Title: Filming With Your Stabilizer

We have our two subjects behind us, and they're having a conversation, which is a classic type of scene you would film for a documentary. So we're going to show you how to cover a scene like that. Let's take a look. As Brian films the scene here, there's some things to keep in mind.
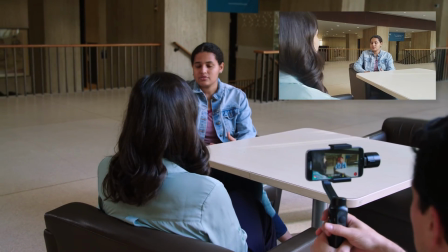One is that when you film a scene like this, there are times when you can arrive and really film like a fly on the wall,
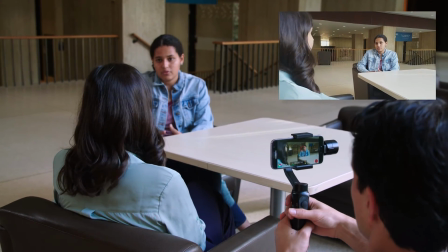i.e. not really interfering or getting involved with the people that you're filming. But there are other times when the people you'll be filming will ask you, where should we sit?
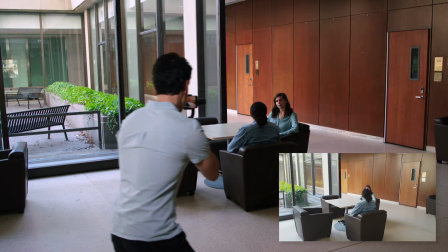What should we do? In this case, Brian positioned our subjects by the window where there's some good light and where he can get some nice clean angles.
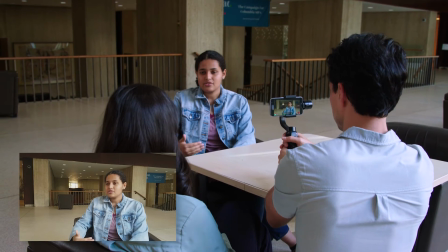In order to get a variety of angles and especially the all-important close-ups that we'll need for editing,
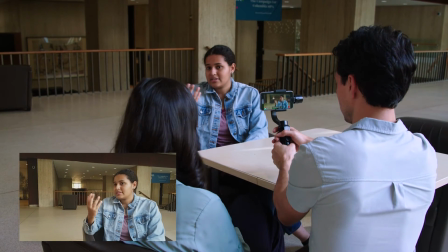Brian needs to be able to move his camera in very close to his subjects, as you can see here.
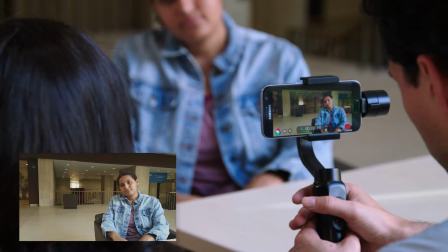This will work fine when you're filming with people where you already have a comfortable relationship with, and it'll allow us to have the good close-up shots we'll need later on for editing.
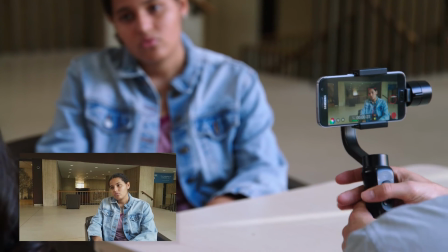In this case, Brian knows these people well. They're people he's been filming with, and who, as is often the case when making a documentary, have gotten used to having around.
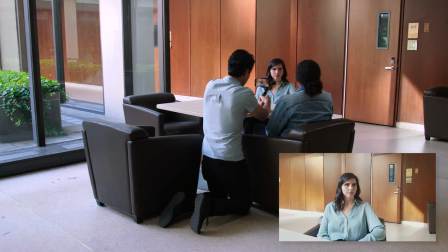So there's no problem here, but it's something you should think about and plan for in your shoot.
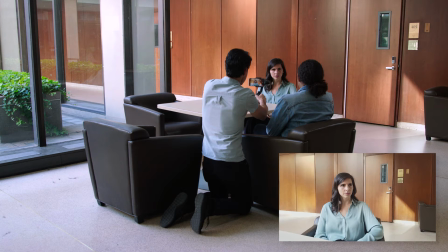With a DSLR camera, you'll be able to zoom in and have a chance to film people without getting so physically close, so it's a bit easier.
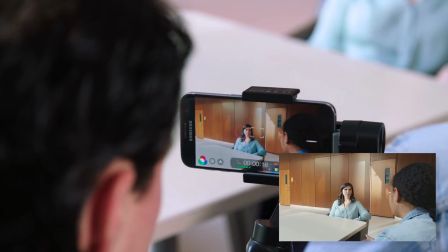It's also very important to think about how the different angles that you'd film will edit together.
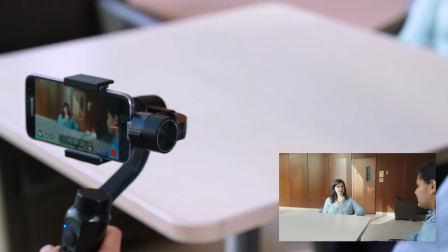As you can see, Brian is moving around here on an axis, always keeping his camera angles on one side of the action.
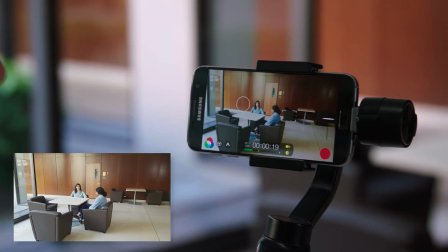He's filming wide shots and tight shots, as we discussed in our visual storytelling lesson.
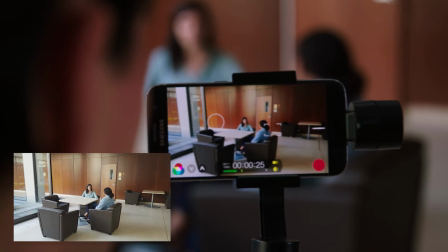He's trying to get all the different angles here by moving the camera from wide to close shot.
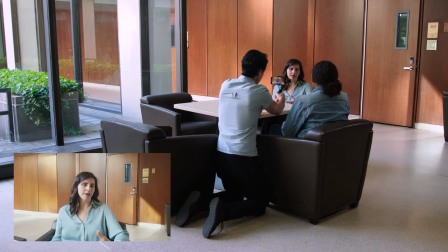You can see all this in our picture-in-picture edit. You can see where Brian is placing the camera and how it looks in his smartphone.
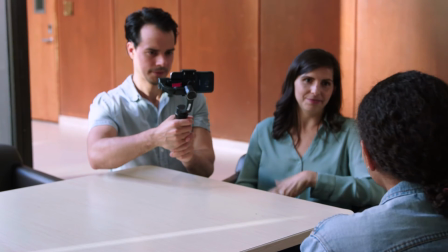Finally, it's important to use the Filmic app to make sure that your base exposure and focus is good.
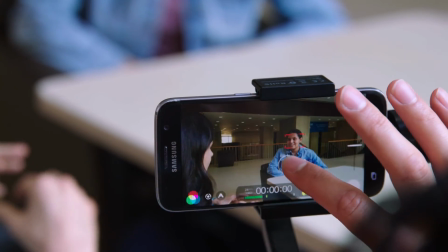Here you can see Brian making these adjustments, which is something he actually did before he filmed the whole scene we've just shown you. Stabilizers are also great for following action, whether that be a moving vehicle or some other moving object. In this instance, we're going to show you how to follow someone walking, which is a classic scene you would see in a documentary. We're going to film it two ways, one in front and one behind the subject. Just keep in mind that safety is important because you will be moving, you are the moving camera, and you want to make sure that you don't trip or run into someone else.
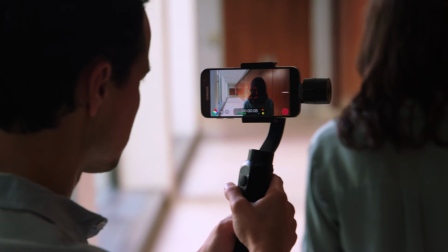Let's take a look at how it's done. As always, Brian begins by adjusting the frame that he'll want to hold once things get moving.
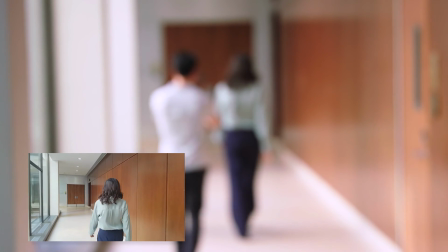And remember, once you start walking, it's important to talk and communicate with the people you're filming.
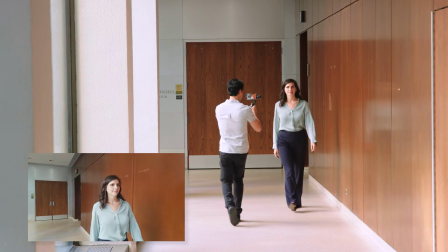When you're going backwards, it's very important to keep an eye out where you're going.
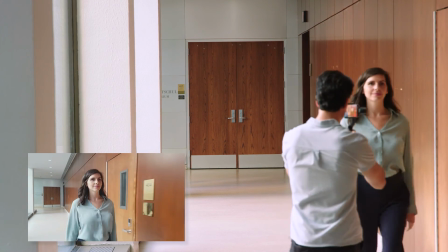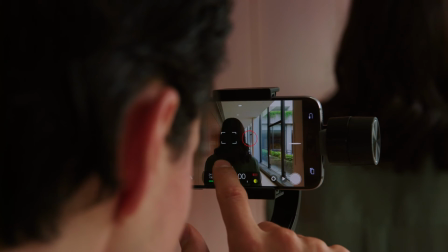You can see Brian here about to do a second take with his walk with the stabilizer,
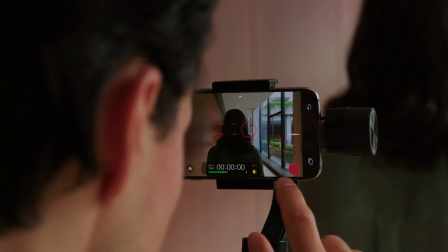and he's taking the time to once again use the Filmic app to adjust exposure and focus.
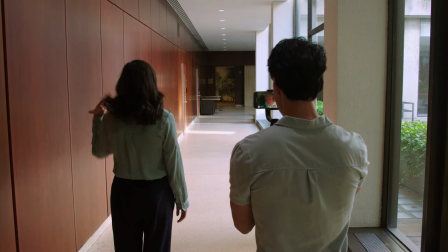Sometimes giving a little direction helps a lot.
Here we go, action.
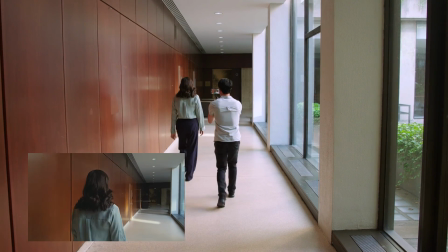Look slightly up and out the window.
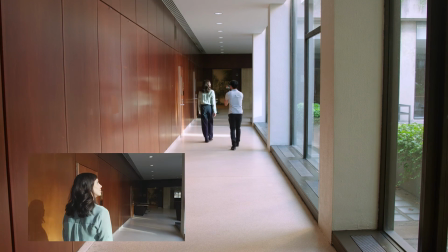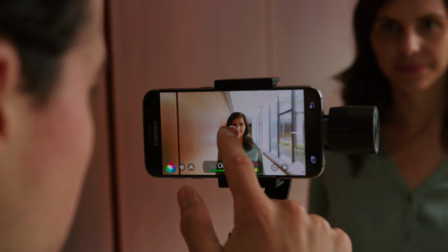As always, when resetting a new shot with different lighting, Brian resets the settings with his Filmic app.
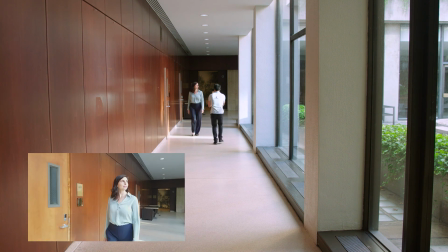It's also good sometimes to walk in the same place from two angles, one from behind your subject and one in front.